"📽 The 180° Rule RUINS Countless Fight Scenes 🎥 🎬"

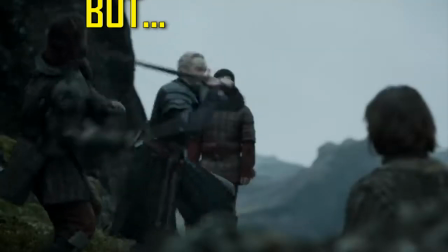biggest reason this fight is difficult to follow isn't the cuts, it's how many times it breaks the 180-degree rule.
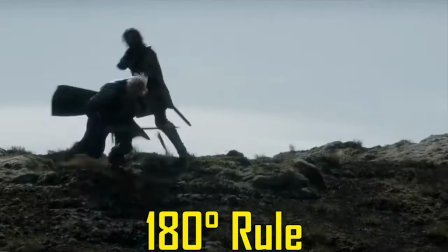The 180-degree rule is a filmmaking rule that helps things remain clear and easy to follow.
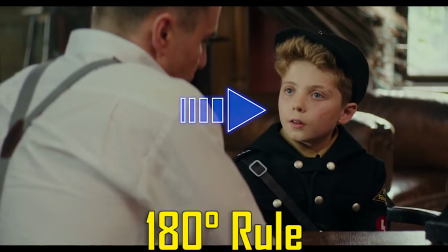You see it all the time in dialogue scenes. See how the kid's on the right side of the screen, and then when we cut to this other shot, he's still on the right side of the screen?
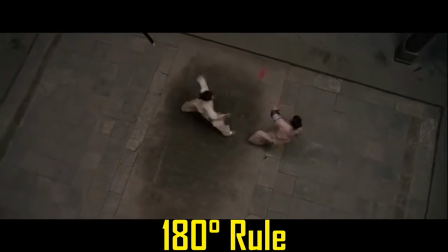Well, let's take Michelle Yeoh fighting Zhang Ziyi in Crouching Tiger, Hidden Dragon. Let's draw an imaginary line between the two of them.
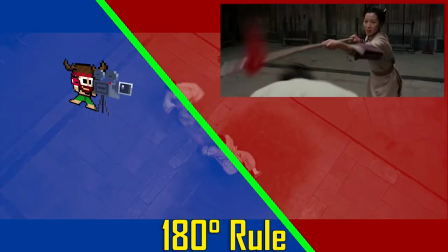Now, if we put the camera over here, Michelle Yeoh is on the right side of the screen.
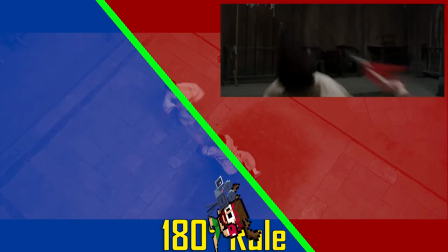And if we put the camera over here, we can see Zhang Ziyi's face, but Michelle Yeoh is still on the right side of the screen, so it's easy for us to follow.
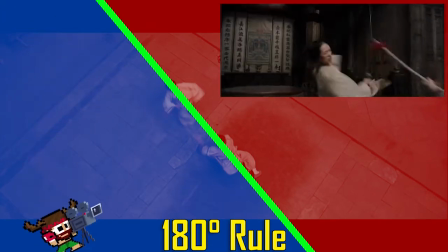We can put the camera anywhere we want over here, and it'll be easy for our brains to figure out what's going on.
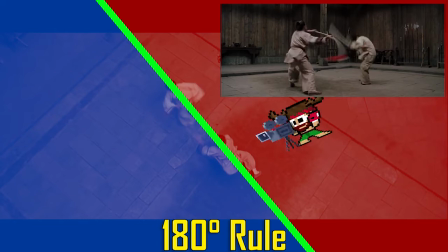But if we break the 180-degree rule and put the camera somewhere over here, now the characters flip sides.
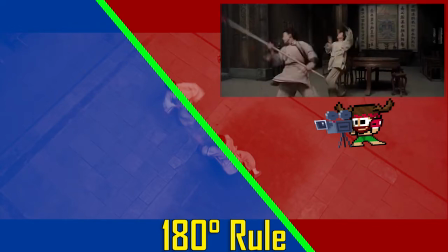Now Michelle Yeoh is on the left side of the screen. It takes our brain a little moment to figure out that they've switched sides, and it's not a big deal.
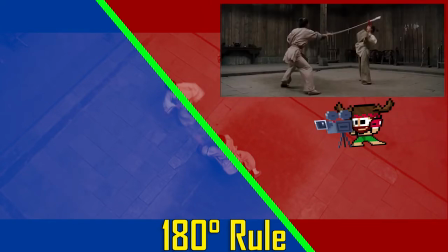But it is a big deal when you do it rapidly like this. Now, by the time our brains figure out who's on which side of the screen, we're already on to the next shot.
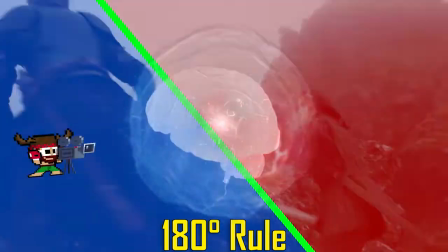So for fight scenes, it can make the action feel faster than it really is. That's why when a director isn't confident in the action, they flip back and forth like this all the time.
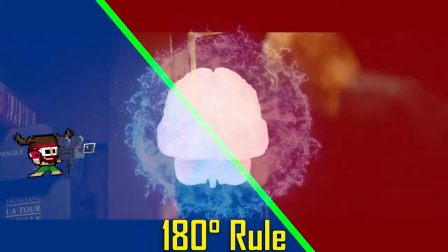By the end of the fight, we feel like something fast and frenetic happened, but really, instead of feeling like we saw some cool action,
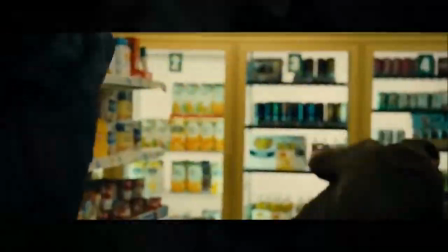we feel a little frazzled because it overloaded our brain trying to follow it. This brings us back to the Game of Thrones sword fight between Brienne of Tarth and the Hound.
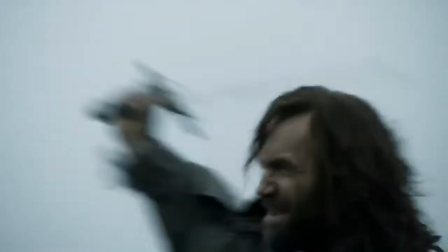Yeah, there are a hell of a lot of cuts, but that's not the problem. Let's draw attention to how many times it breaks the 180-degree rule.
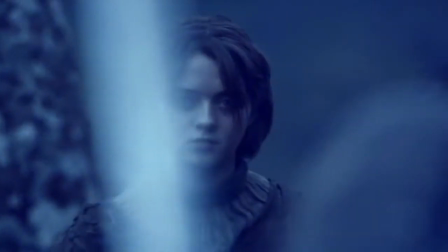Every time the Hound is on the right side of the screen, things will be blue. Every time he's on the left side of the screen, we'll make it red.
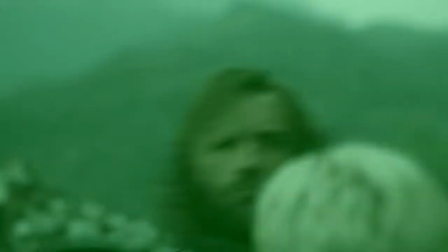And anytime they're sort of just lined up towards the camera and you can't really tell who's on which side, well, we'll make it green.
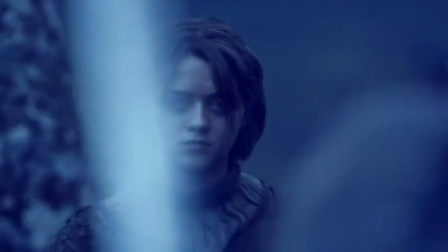So now when we watch the fight and pay attention to the colors, you can see how often it breaks the 180-degree rule,
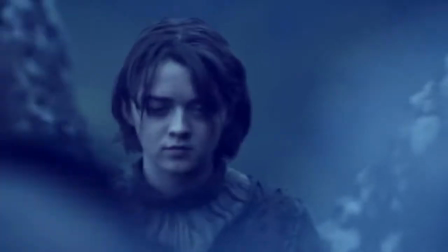trying to overload you, trying to make it seem faster than it really is. This isn't an accident, it's deliberately being done.
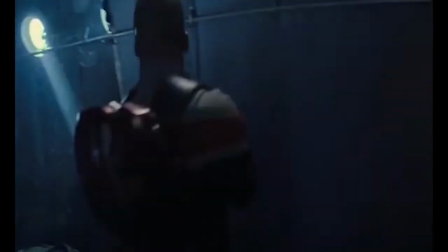Sometimes a fight scene like this one from the first episode of The Falcon and the Winter Soldier will cut a shot in half and just randomly
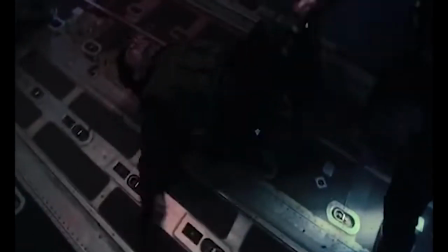flip it so that it breaks the 180-degree rule even though they didn't have a camera on the other side of the fight. It's weird,
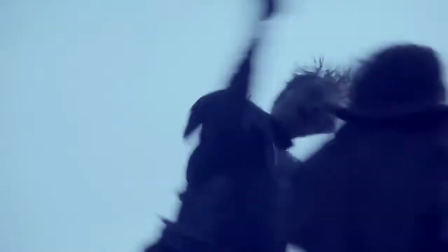but it happens a lot. And when a fight feels like it's unclear, yeah, it has something to do with the cuts.
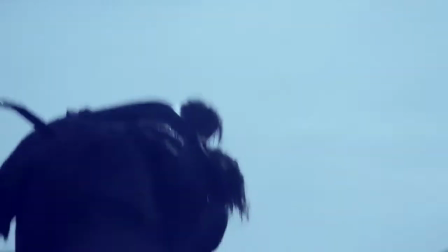But most of the time, this is the biggest factor.
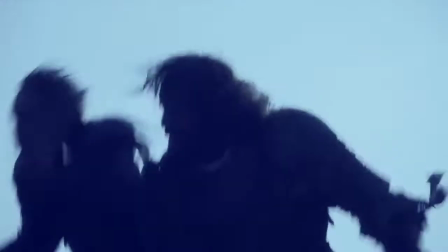You can break the 180-degree rule at certain times in a good way though, like the end of this fight between the Hound and Brienne of Tarth.
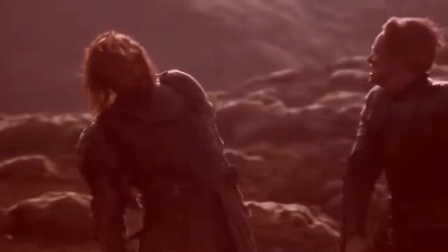Once we notice that Brienne is doing the same right punch over and over,
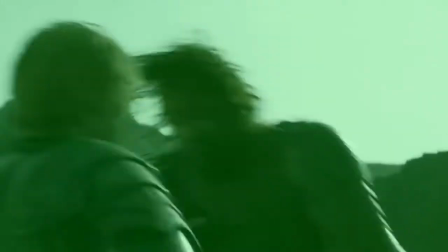we can break the 180-degree rule over and over as well, because it doesn't take much for our brains to follow the action.
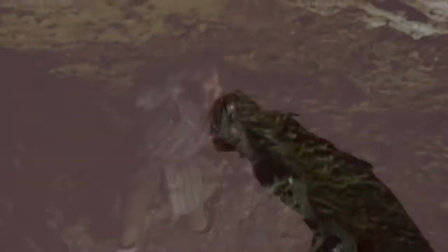So when the choreography repeats itself, feel free to break the 180-degree rule.
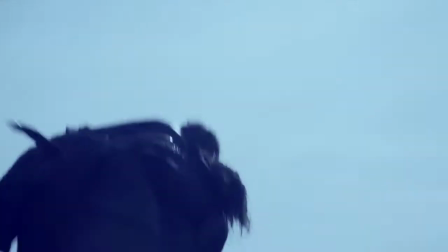But when there's variety happening and you want the audience to be able to follow it and appreciate the action and feel like they saw something cool, breaking the 180-degree rule like this does the opposite.
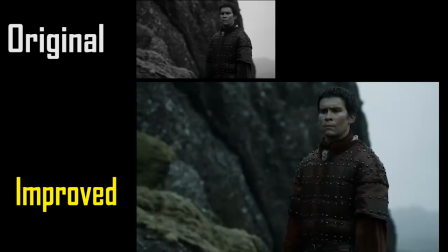Here I've taken the opening of the fight and horizontally flipped some of the shots so that it never breaks the 180-degree rule and the Hound is always on the same side.
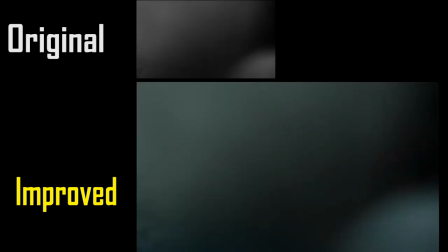It's much easier to follow than the original version. It's perfectly fine to break this rule in fight scenes.
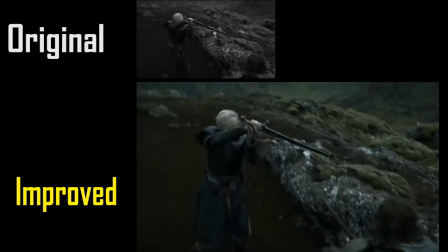The problem is that filmmakers usually aren't breaking this rule to make things more clear. They're usually using it as a crutch.
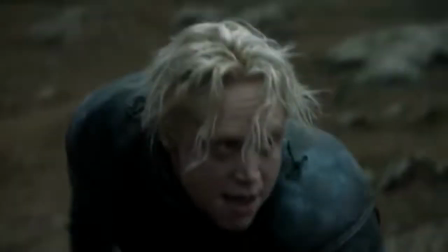If you need a little more proof that it's the 180-degree rule and not the cuts that are the problem, overall the fight between Brienne and the Hound has 1.3 cuts per second.
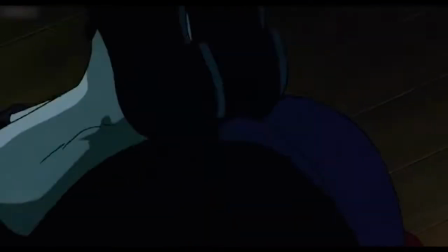This section of Chun-Li versus Vega in Street Fighter II the animated movie has 1.1 cuts per second.
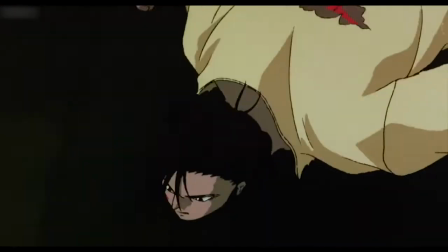That's pretty much the same. In fact, this one has a lot more shots that zoom way in and way back out.
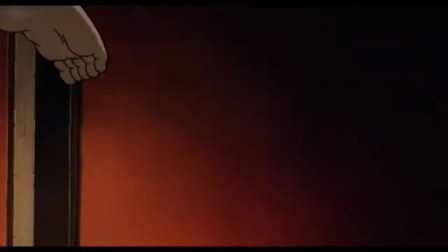On paper, it should be more difficult to follow, but it's not. That's because out of this entire clip, it only breaks the 180-degree rule once.
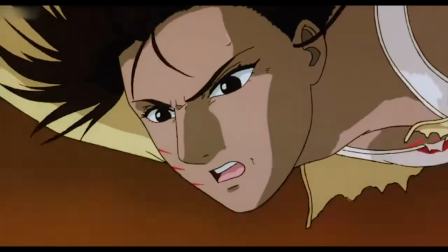It breaks it here when Chun-Li grabs the beam and starts moving in a different direction.
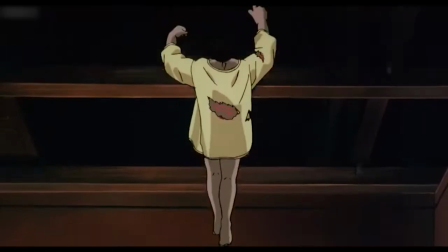You probably didn't even realize that it had broken the 180-degree rule when it happened, because the filmmakers used that break to increase the clarity of the fight scene.
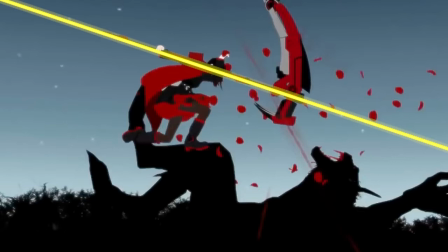If you want to see what I think is one of the most beautifully made animated fight scenes, click here to check out my breakdown of the Ruby Red trailer by Monty Ohm.
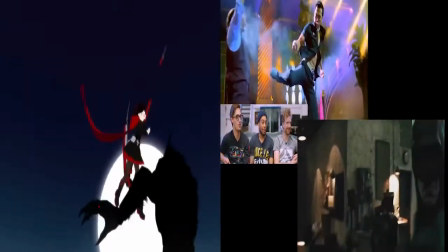Or if you want to hear me rag on the Stuntmen React guys a little bit more, click this video and enjoy.